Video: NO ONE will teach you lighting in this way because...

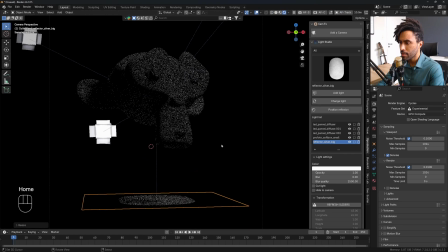8:19 Let's increase the size and check it out. I can just increase the size of the reflector or decrease it,
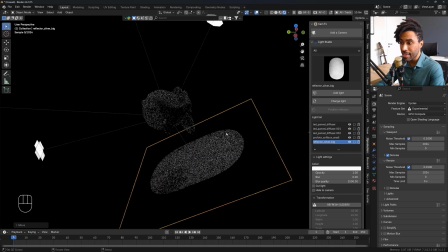8:28 and we have a fill light that is not exactly a fill light. Take a look at this. That's insane.
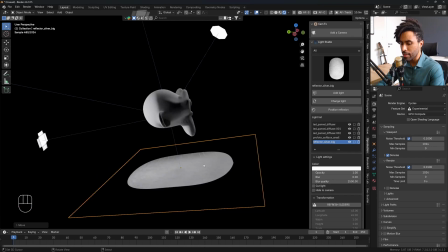8:36 So for this position of this reflection plane, the important thing is to not flat it out. What I mean by flattening the form?
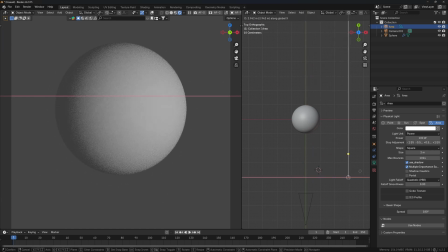8:45 I mean, when something is rounded and your lighting is make that rounded thing look like a flat plane, this is flattening. You are making something 3D look like a 2D thing.
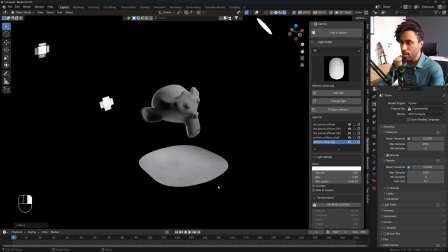9:01 So if for some reason things are getting too flat, what you should do is to move your light and look for a better position for your light.
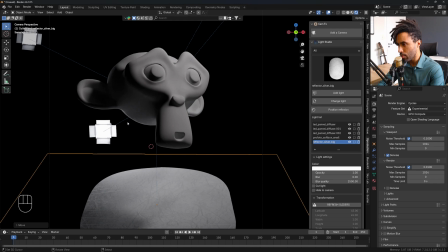9:09 I think here this reflector is doing a really good job to show this area,
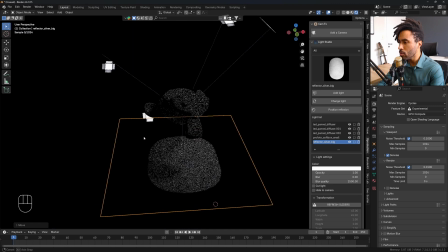9:16 to use this shadow to draw the eyes of the monkey. The only thing that I'm hating right now is this shadow here.
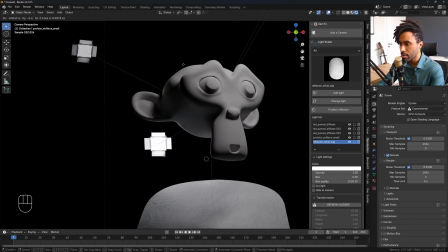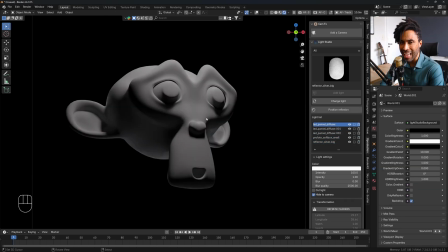9:31 So the end of the story here is not about to put lights, it's not about to separate something to the background. Background, just screw you, I don't care. What I care is if the volumes of my object, if the form, the 3D form of my object is being highlighted or hidden.
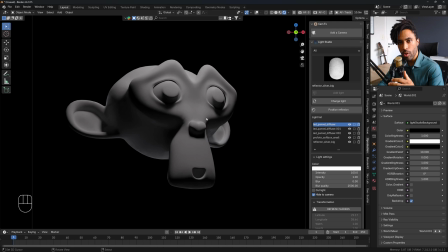9:51 if the rounded looks round or if the rounded looks flat.
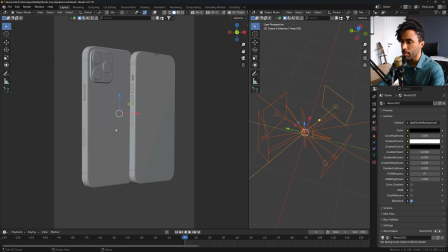9:56 This is what I'm looking for. Let's go back here for the iPhone thing. You can see those four lights and take a look at this. Every single one of those lights has a purpose and the purpose is the same.
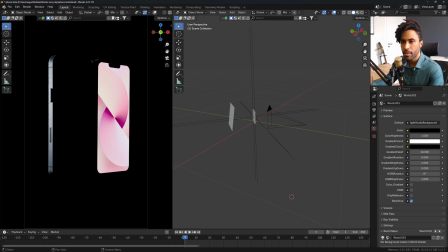10:09 Look at that. First, ring light. The first light I did. After that, a ring light for the phone in the corner.
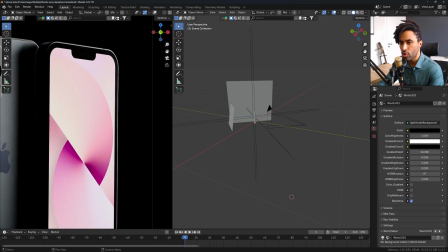10:17 Look at this. This phone needs to show up. Look at this. This phone has no highlights to show this corner. I just see the face of the screen.
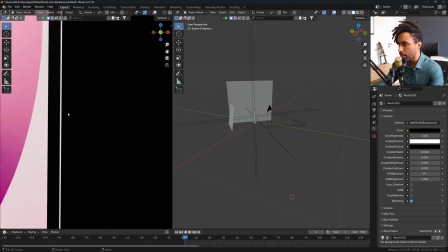10:28 If I turn it on, okay, now I have a perfect silhouette showing the corner of the phone.
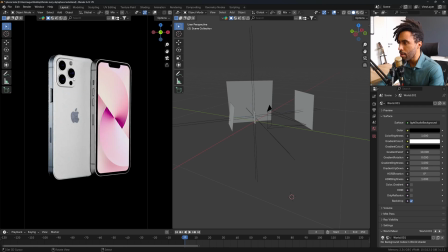10:34 Now the key light, which is showing up everything. I think it's a little bit too bright, but whatever.
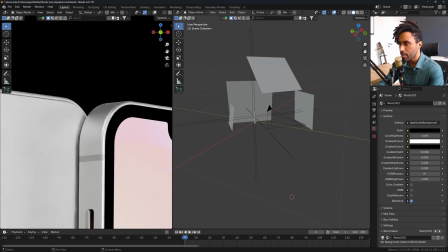10:41 Finally, look at the top. Another light to fill up the top of the scene.
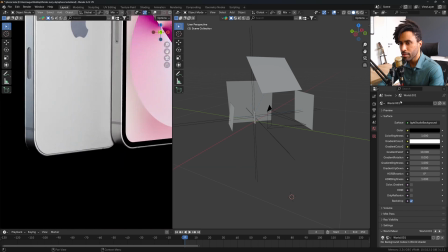10:47 And you can see that it's dark here. A reflector in the bottom.
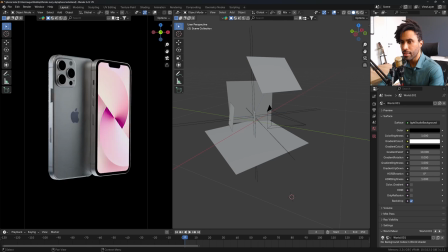10:52 So this is my goal. If I want, I could delete this dome light to make something more dramatic. But if I prefer to make the flat areas look flat,
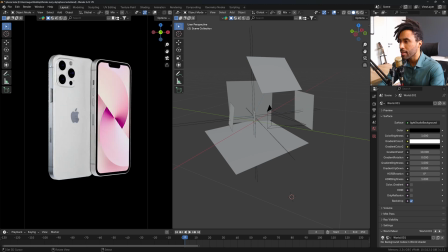11:05 one area and only one area, I can turn on this thing. And as you can see, now this face is completely flat.
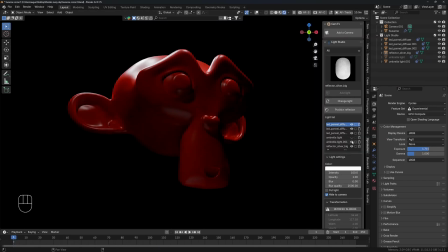11:14 In rendering in general, the best render is the render that's easier to understand. Remember, human brains are lazy. Good art is easy to read, okay? The link for this add-on is in the description below, and I would love to know your opinion about the technique and the knowledge I just told you in this video, okay? And anyway, if you like this video, just subscribe, okay? See you later.